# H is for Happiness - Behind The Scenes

You turn up on set for the first day and you have a crew of about 30 people standing around looking at you going, so where do you want to start? That's a very vulnerable place to be in. So H is for Happiness follows a 12 year old girl who has boundless enthusiasm but her family's in a bit of trouble.
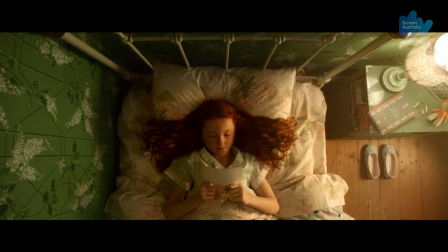0:24 They're suffering terrible grief after the loss of her younger sister. So she's desperately trying to bring happiness back into the family and along the way she meets Douglas Benson from another dimension.
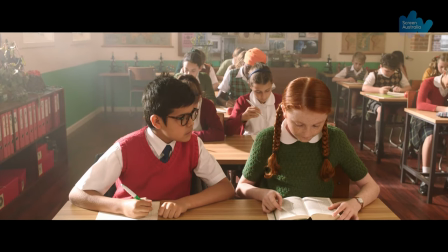0:34 He's the new boy at school who's also going through a few troubles and she decides that she's there to fix his as well so she takes on that task.
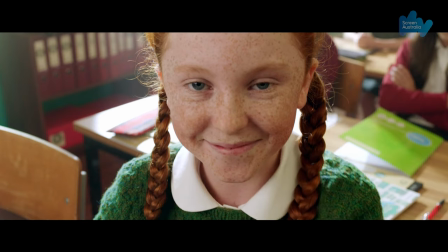0:41 So she's presented with quite a few challenges. Honesty is very important to Candice. She's a quirky girl and sometimes that honesty gets her into trouble.
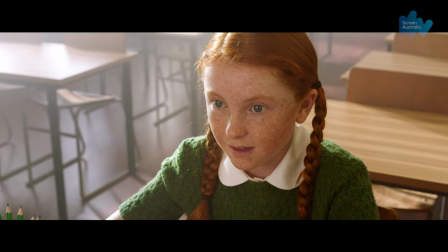0:50 You know your weird eye, Miss Panther? How it spins out of control like a punctured balloon?
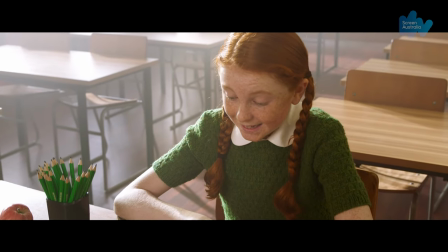0:56 Douglas Benson from Another Dimension, he says it's so hyperactive, it should be on Ritalin.
For me the film is all through Candice's eyes, you know, it's her story, it's her world.
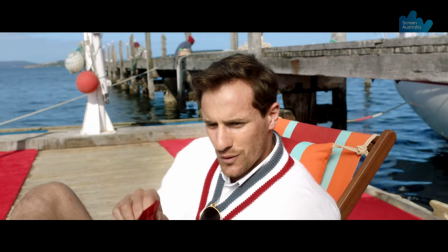1:11 And so to have a slightly heightened world and saturated in colour was really
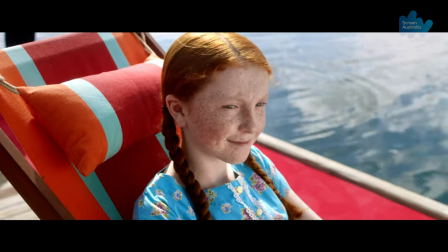1:16 important because it's how she covers up the dark undercurrent that is in her life, that is grief. We spent a long time of course just picking through the script and looking at each scene and and the relationship she has with
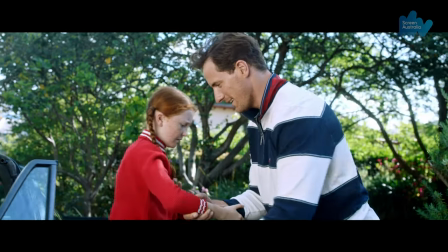1:29 each character and so she feels very comfortable with rich uncle Brian she always places her center in his world because really that is her touchstone.
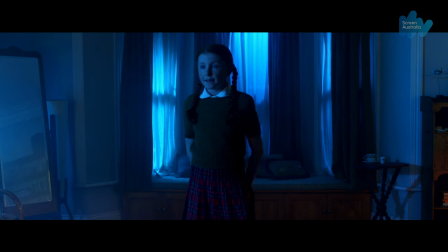1:38 Dad and mum is a very different relationship so the perspective of how she sees them is slightly off-center.
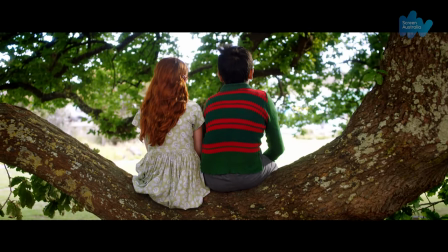1:45 With Douglas Benson it's center because she recognizes a kindred spirit. She sees the good in everyone and in the world around her and from a very unique perspective. So we created three worlds and this is working with Nikki Gardner of course as well, the designer.
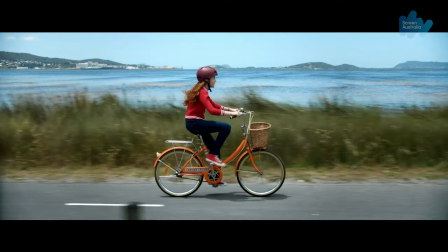2:03 We had a lot of input in the colours and design.
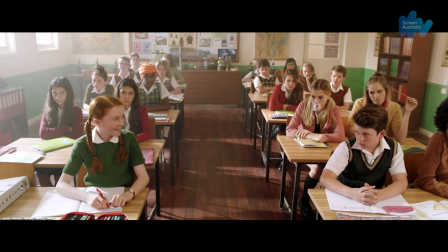2:05 There is her world at school which has colourful characters and the teacher has an eye that spins around and around is out of control. So there's these quirky colourful little characters in that school.
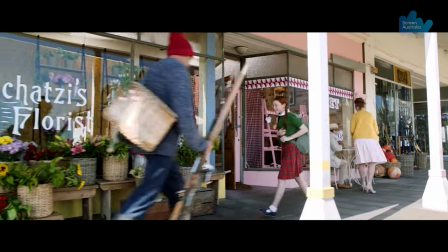2:16 Then there is the town that is charming and almost old world in its charm.
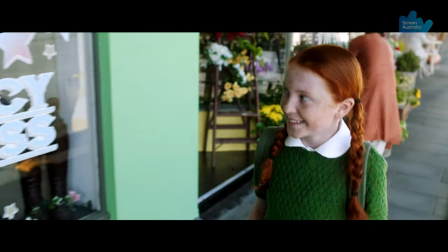2:22 Everyone in that town has a unique particular role that adds to it and she admires and she loves and she chats with everyone.
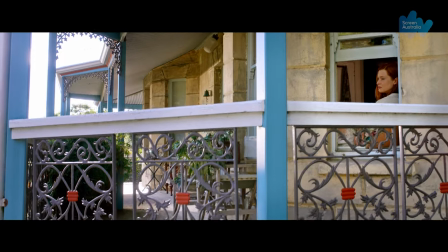2:30 Then there is the third world which is her home which is a home of stillness, silence and grief.
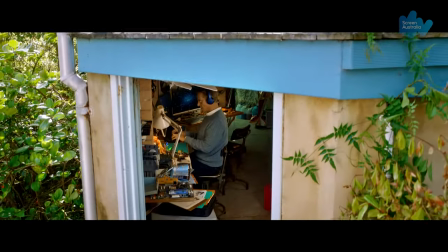2:37 No one is talking to anyone in that house. So all these little quirks and habits of hers played a big part in framing and composition
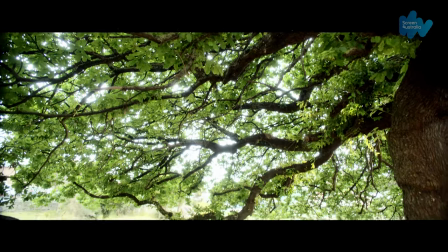2:47 for this and in the design.
The other universes are separate from this one, not by space or time but a different dimension.
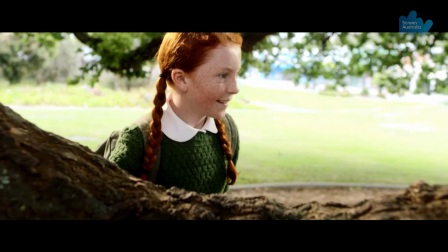2:54 I came through that dimension. How? It involves manipulating dimensions and invoking gravity of course.
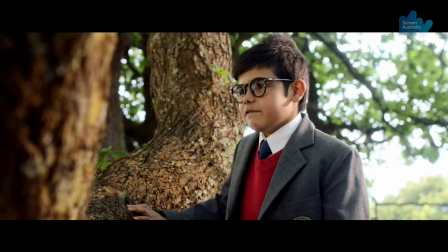3:01 How? I jumped out of a tree. High tech.
You always hope the audience will pick up on the funny moments, will be moved by the sad moments. And I think, you know, within the editing process, that was a huge learning curve for me because it's fascinating
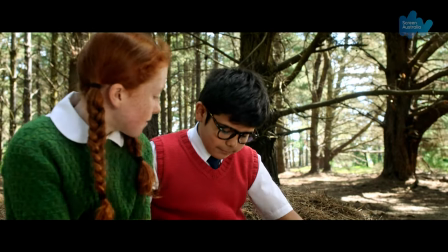3:22 how snipping out a look or adding a different look can change the mood of the whole scene and story. And Jo Scott is phenomenal with what she does and how she can read a script and read a scene, how she can heighten it emotionally by finding those little moments in a look.
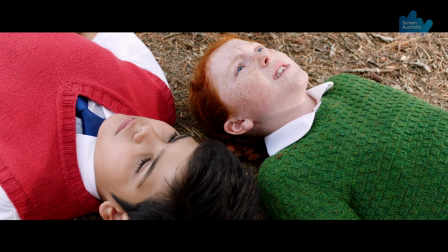3:40 And pace, how you pace it and when you put the brakes on for a moment let the audience sit back and breathe and then make them chase the story again.
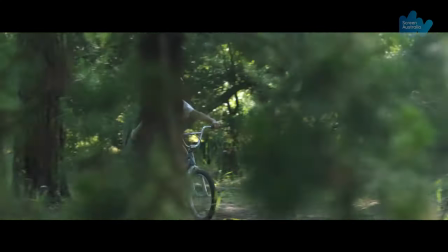3:48 I always think it's important for an audience is to keep them chasing the story. I never want them to catch up.
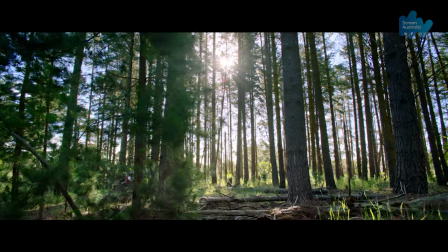3:53 I think if they catch up you've lost them so when do we turn the corner? When do we surprise them? And hitting those beats throughout the script and the story was really fascinating to see how that works in the editing process and how it can be adjusted and how it can work to your advantage.